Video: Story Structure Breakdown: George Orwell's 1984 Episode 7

Now, if you were writing this scene, it would be the equivalent of portraying what the characters were eating in minute detail when it didn't matter, or describing the character's clothing when it didn't matter, or writing about anything else the main character is doing that doesn't matter. It's the thing that matters in this scene is the dialogue. Now here's where this is related to choosing a point of view. Writing is like cooking, and you've got a lot of ingredients to use. You want to choose the right ones in order to achieve the goal you want. And once you've chosen the ingredients, you want to use them in the right amounts. The flavors of sweet and spicy can go great together, but you don't want one overpowering the other.
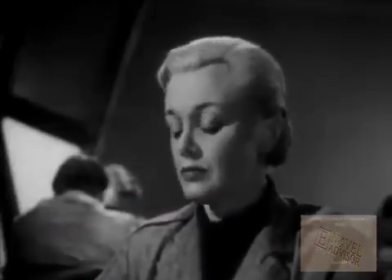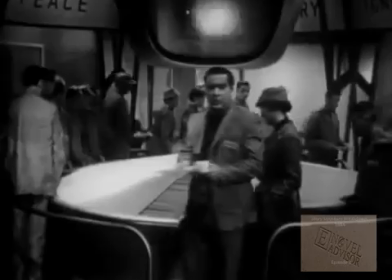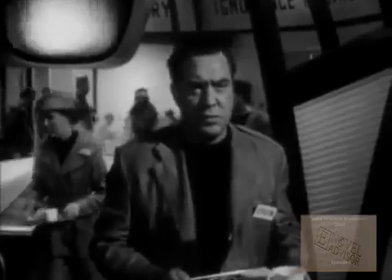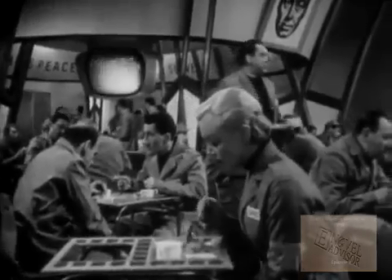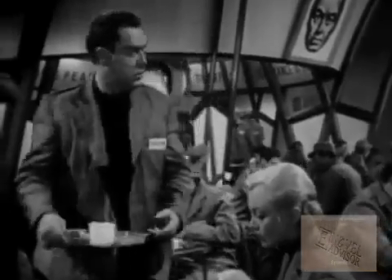(5:03) Oh, Smith, there's a seat here.
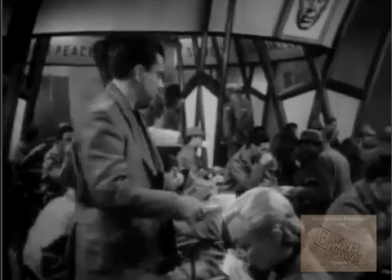(5:08)
So here the writer's creating some dramatic tension because we want to find out about this woman, but are prevented by the intrusion of other characters. This is how you begin to create drama.
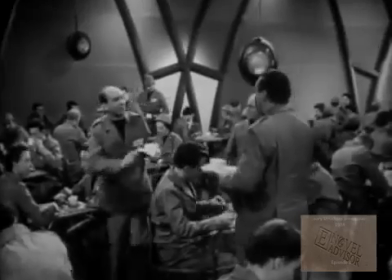(5:23) Smith, you haven't given me your contribution. Which one is that? The Hate Week.
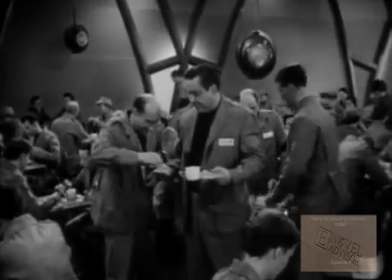(5:27) Oh, just a minute. Oh, we're making an all-out effort, going to put on a tremendous show.
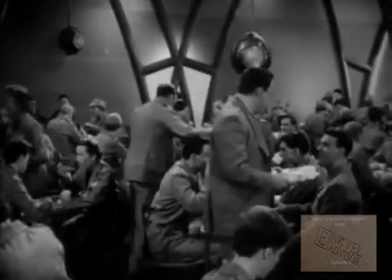(5:35) Now, who else hasn't paid? Oh, Syme here.
Here we're introduced to the idea of Hate Week, so we get a little bit more portrayal of the social setting.
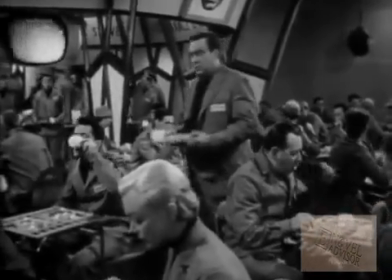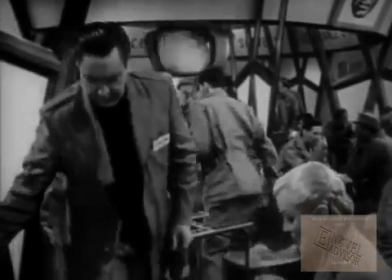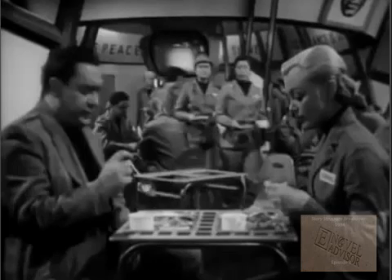(5:54)
Here we get some random characters providing some more insight into the social setting of family life, which gives an important context for the relationship this man and woman are about to begin.
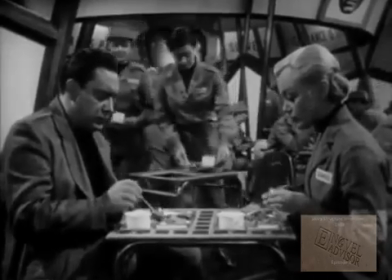(6:05) Already we've broken down the family as a unit and made it an extension of the thought police.
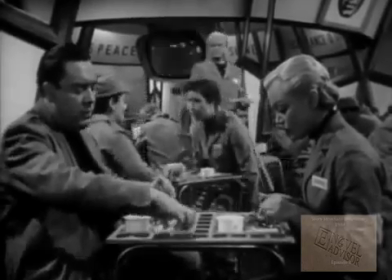(6:11) 5 have trained children to put loyalty to the party first, without any consideration for their parents.
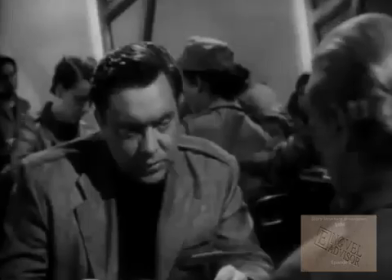(6:16) What time do you finish work? 1830. Our next step is the complete abolition of the old-fashioned conception of love between man and woman.
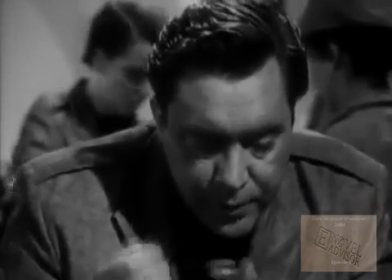(6:25) This energy must be diverted. Where shall we meet? 50 Square, the monument.
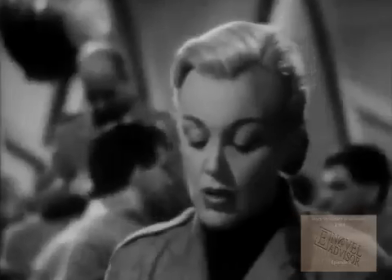(6:31) Men and women will be conditioned What time? so that physical contact 1900 hours. by a feeling of repulsion.
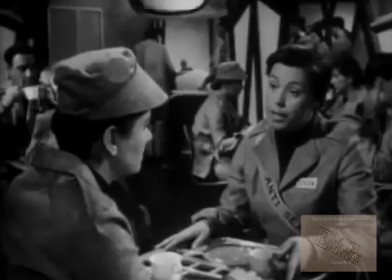(6:37) Within 100 years from now, the sexual impulse will exist only as a symbol of duty towards the party.
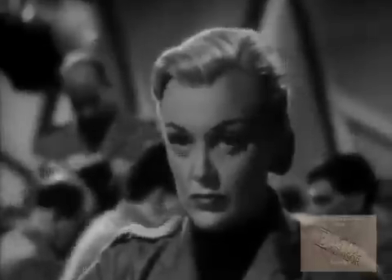So today we talked about setting, point of view, and how these literary devices, as well as others, are like ingredients in a recipe that you need to blend together so they complement each other. A cake recipe might call for a pinch of salt, but if you add a tablespoon, it's going to ruin the final product. The same is true of writing. The ingredients were not blended properly when the music drowned out the dialogue. As a writer, you want to know what is most important each time you are putting words down on paper. If dialogue is important, focus on that. If description is important, focus on that. The ingredients were blended together successfully when the main character approached the woman, but was then called away by his friend, which postpones the reader getting the answer to the plot question. This is what keeps readers reading. Then he joins the woman for lunch as we see 2 random characters talking about the social setting, which adds context and therefore drama to the relationship that this man and woman are about to begin.